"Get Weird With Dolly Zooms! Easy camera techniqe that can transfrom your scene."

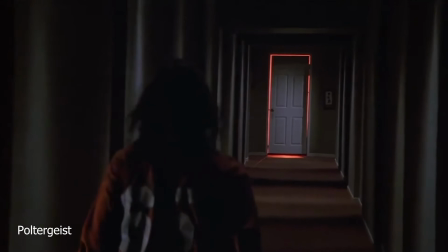[0:02]
Whether you know it or not, you know it. It has many names: the Dolly Zoom, vertigo effect, Hitchcock effect.
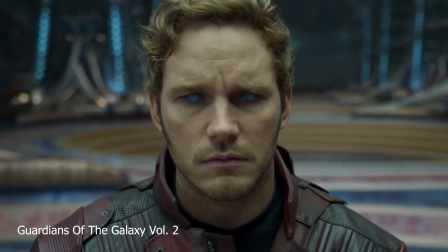[0:09]
Whatever you call it, it's a wild effect that can transform an average scene into something special.
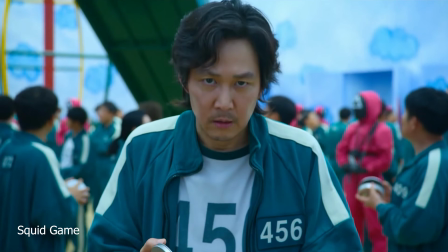[0:14] What?
So what is the Dolly Zoom? Well, it's just that. It's a camera dolly and a zoom at the same time.
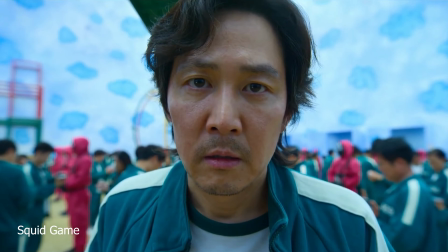[0:21]
This is an effective camera trick that, while sometimes disorienting, can change the entire mood of your scene.
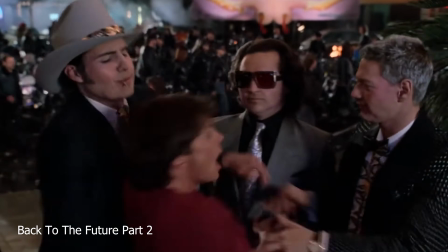[0:26]
It's a favorite in horror movies, typically used to exaggerate fear or to express a character's emotions as their world is being turned upside down.
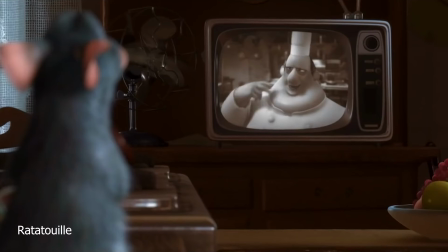[0:35]
However, it can go much further than the classic portrayals. It can be used to focus your attention or give the viewer a suffocating feeling as the world closes in on them.
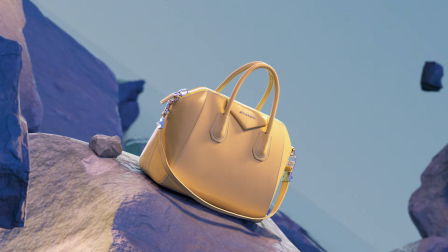[0:43]
In our example today, we will use this effect to gradually reveal the full scene, showing off multiple products.
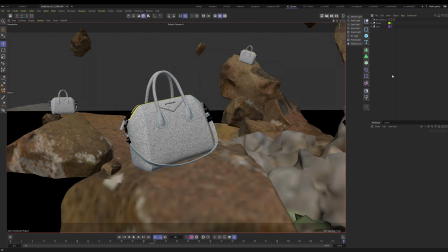[0:49]
Okay, so now that we know why we do this camera trick, let's look at how we do this camera trick with Inside 3D. Now today I'm going to be using Cinema 4D, but you can use whatever package you like. The concepts apply to all of them.
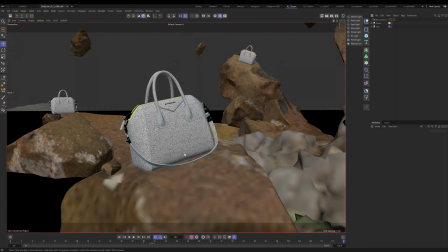[1:00]
Okay, so let's just jump in. Now the first thing you need to know about this camera effect is that it requires a strong foreground, midground, and background objects.
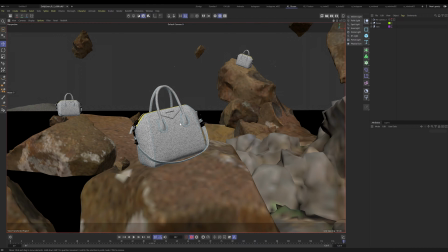[1:09]
Okay, so the first thing we're going to be talking about is scene setup. So what I have here is I have our foreground purse, which is going to be our hero object, the thing that we're going to be focused on the whole time. This is what we want to pay attention to. And then we have everything else in the background. So we have our foreground, our midground here, which are these two purses, and then way in the distance we have our background.
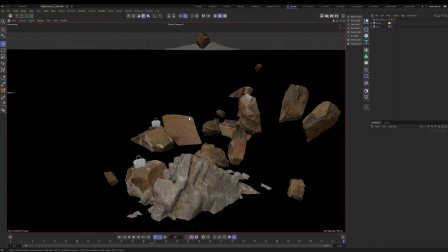[1:27]
And I'll just kind of come up here so you can see what I'm talking about here.
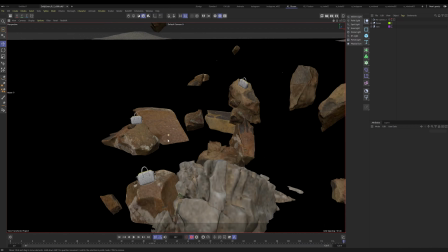[1:31]
Now, if you don't have at least some sort of separation, this trick just really isn't going to work that well.
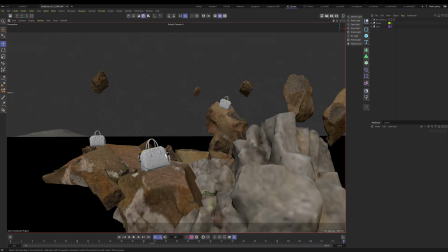[1:37]
And I'll show you that in just a minute. Okay, so now that we have that, let's talk about how to actually achieve this.
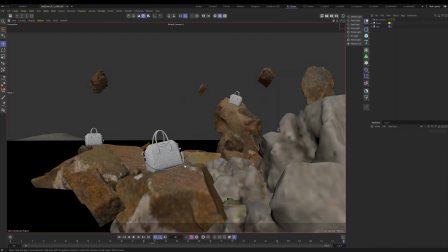[1:43]
Okay, so the camera effect is called a dolly zoom, and that's exactly what it is. Now, if you don't know what a dolly is, all it is just moving your camera forward and back.
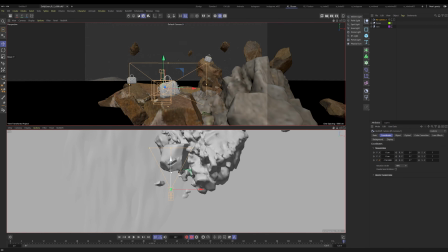[1:51]
That's all it is. That's all a dolly is. So you're moving your camera back, and while you're doing that, you're actually zooming the camera. You're either zooming in or out, right? You're either moving it in or out as you're moving forward and back. Okay, so that's what we're going to be doing.
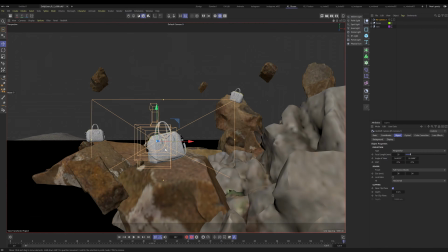[2:04]
Now, what you need to decide for yourself is if you want to reveal the background first or second, because that's essentially what's going to happen, right?
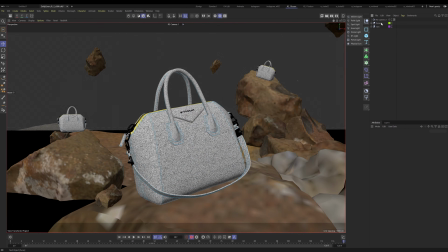[2:12]
Because when you have, let's go ahead and look through our camera here. So with our hero camera, what we have is we have a focal length of 35.
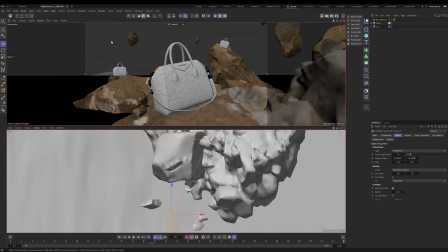[2:19]
So that's a pretty wide lens. So it's going to give us more real estate. We're going to be able to see more things.
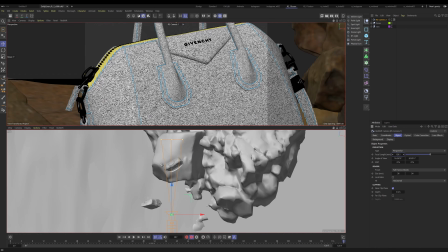[2:24]
Okay. Whereas if I put this to a longer focal length, you're going to see that it's going to narrow out and we're going to just see less things. And on top of that, it's going to flatten out too, right?
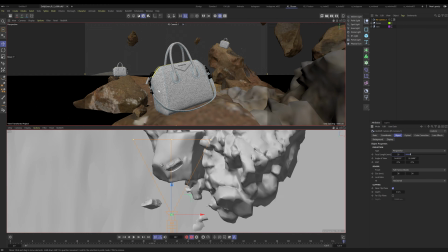[2:35]
So you're going to get more distortion around the sides when you have a wider lens and less distortion when you have a longer lens. So for this situation, what I would like to do is I would like to, first of all, show this purse, the foreground purse, and then I would like to reveal the background second.
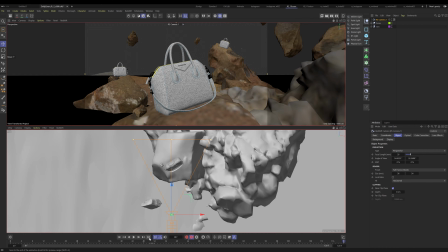[2:51]
All right, so essentially where we are now is we're on our last keyframe. So this is where I want the shot to end. So what I'm going to do is I'm going to go to our coordinates and I'm going to go ahead and set a keyframe for our Z position because I know this is where I want to end. And I also know that this is the focal length that I want, right? I want to end like this and I want it to be wide and I want to reveal everything.
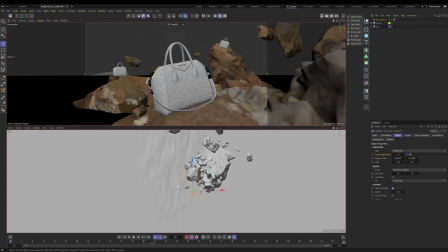[3:10]
So let's go ahead and set a keyframe here for that. And then let's go to our first frame. And then what I want to do is I want to take this camera, I want to dolly it back.
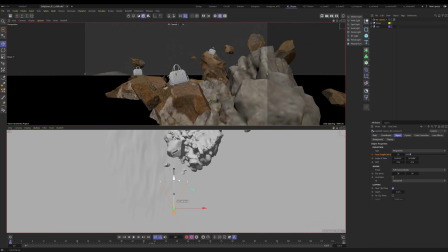[3:19]
I'm going to dolly it back way far. I don't really know how far.
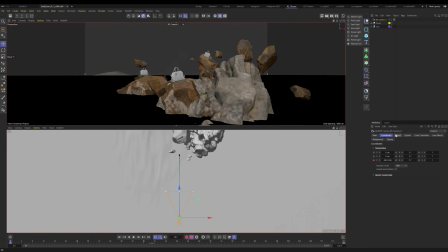[3:24]
Let's see where we're at. Yeah, maybe around here. And then the trick here is you want to zoom in, right?
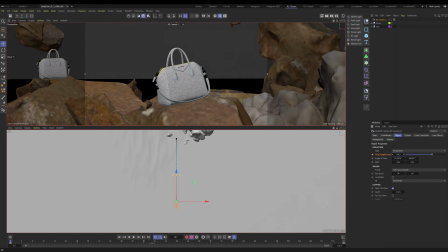[3:30]
So if you look down here, you're going to see that the lens is going to narrow, narrow, narrow, and it's going to get tighter and tighter.
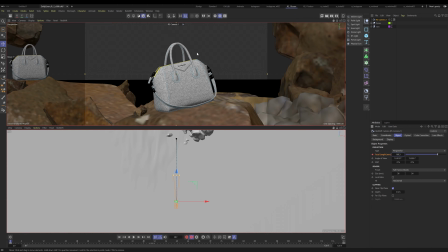[3:39]
So what we want to do is we want to try to get the first and the last position to match our hero object. Now let's see how close I got. Pretty close, but I think that the first one needs to be closer.
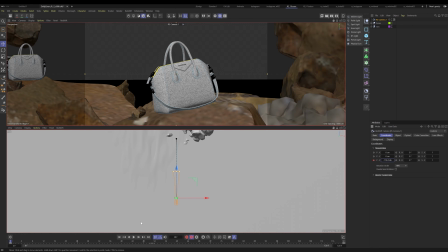[3:53]
So let's go bring it just a little bit closer. Yeah.
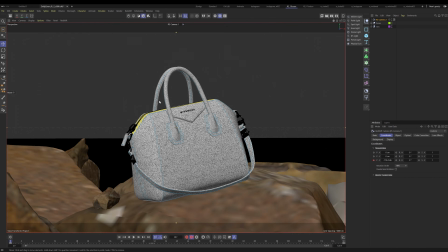[3:59]
So now you can really truly see, if I come here, you can really truly see what's happening. So when we're on our long lens, you'll see that the purse flattens out.
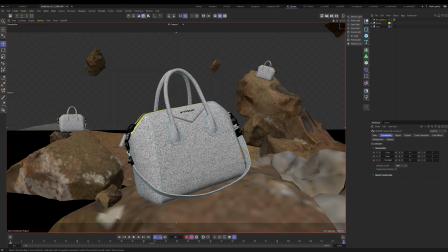[4:10]
When we're in our wide lens, everything gets kind of distorted and yeah, bulges out a little bit more. Okay, so before we actually play this, what I'd like to do is I'd like to go back and talk about what I mentioned at the beginning, the importance of scene setup.
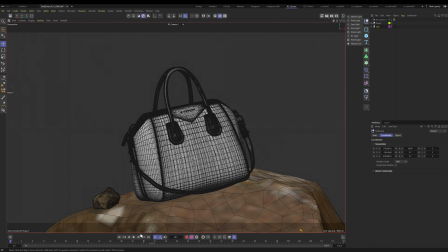[4:24]
So what I'm going to do is I'm going to go ahead and put the lines on here and I'm just going to hit play and you're going to see what's happening. Now you'll see that it's not that impressive, and this is why I wanted to talk about the importance of scene setup from the start,
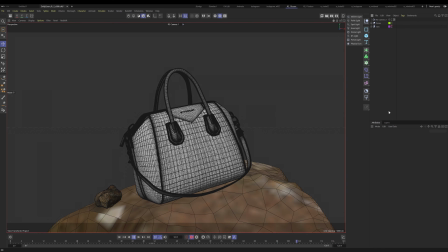[4:41]
because if you don't have those strong foreground, mid, and background elements, not much really happens. I mean, we're seeing a little bit of this rock stretching and whatnot, but well,
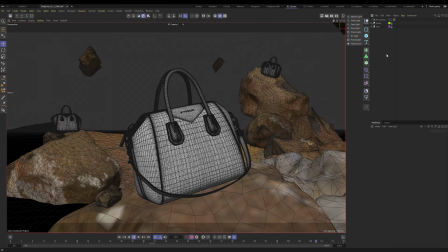[4:51]
let's turn on our other geo and now you can see the true effect of what's happening here, right?
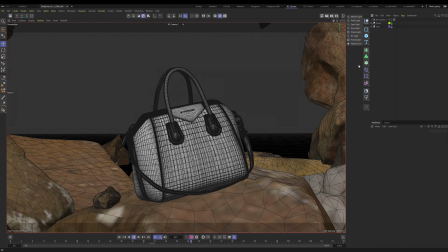[4:57]
You can see that everything is stretching out and you're getting that really cool kind of trippy effect that we want, right?
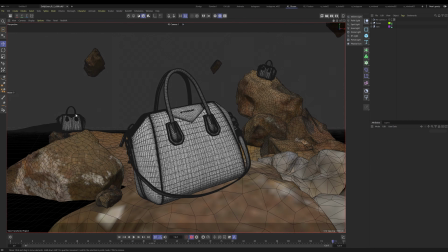[5:05]
We're getting our purses to reveal themselves second. So at first, we have this, and then we're creating more interest as the scene moves on, which is so great. Which is what's so great about this is we can use it to our advantage to tell a story in a way that is maybe a little more interesting than just showing everything at once.
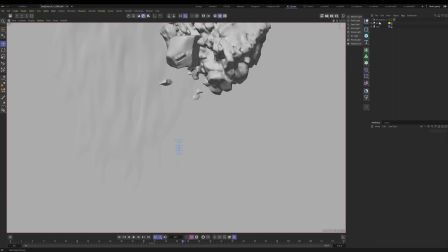[5:25]
All right. So I want to look at the top view and just one more time, I want to look and see what it's doing. So let's go to our first frame. Again, we have a long lens that's zoomed in and it's pushed out really far. And as it moves forward, you're going to see it's going to widen out. That's it. That's the trick.
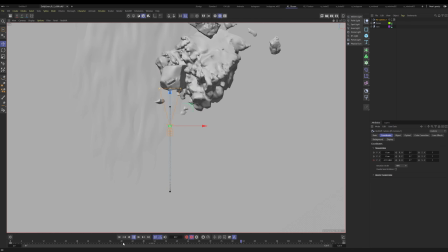[5:42]
That's all it is. The key is, once again, your scene setup,
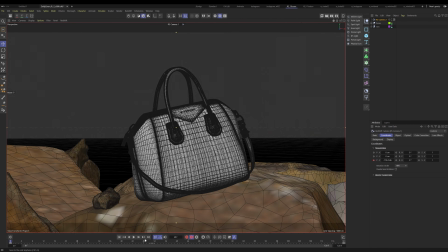[5:46]
and you want to make sure that your first and last positions are pretty much, your hero object is pretty much centered up.
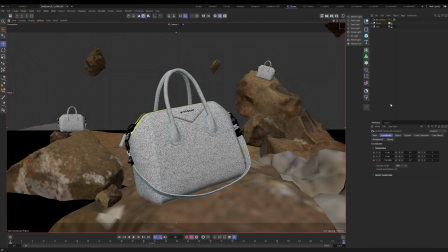[5:53]
Now, if you want to take this one step further and make it even trippier, let's go ahead and, if you want to get real crazy, you can come in here and let's just set like a rotation keyframe.
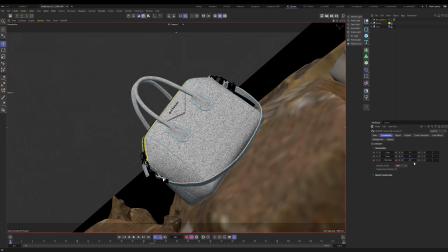[6:02]
So at our first frame, let's say we want it to be kind of turned. That's pretty extreme. We'll see how it looks.
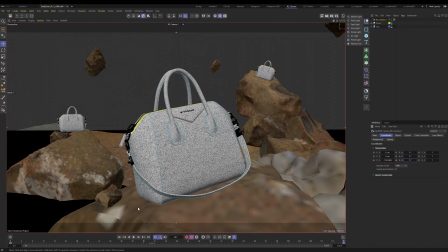[6:07]
And then on our last keyframe, let's just set it back to 0. Okay. Let's see how that looks. Now, this is what's kind of cool though, because if you're in a horror movie or something, or if you're doing something really trippy, or someone, their world just got turned upside down or whatever,
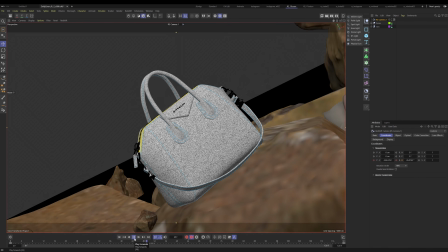[6:20]
you can keep pushing this further and further and further. You can put longer lenses and wider lenses, and it'll just be even that more crazy.
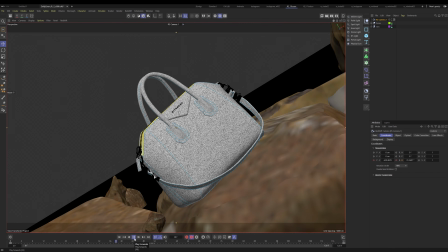[6:27]
So that's it. That's going to do it for today. Pretty simple one today, but super powerful tool to know.
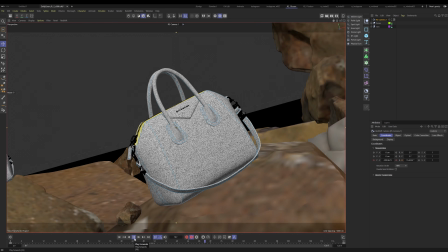[6:33]
And I hope you enjoyed it, and I will see you on the next one.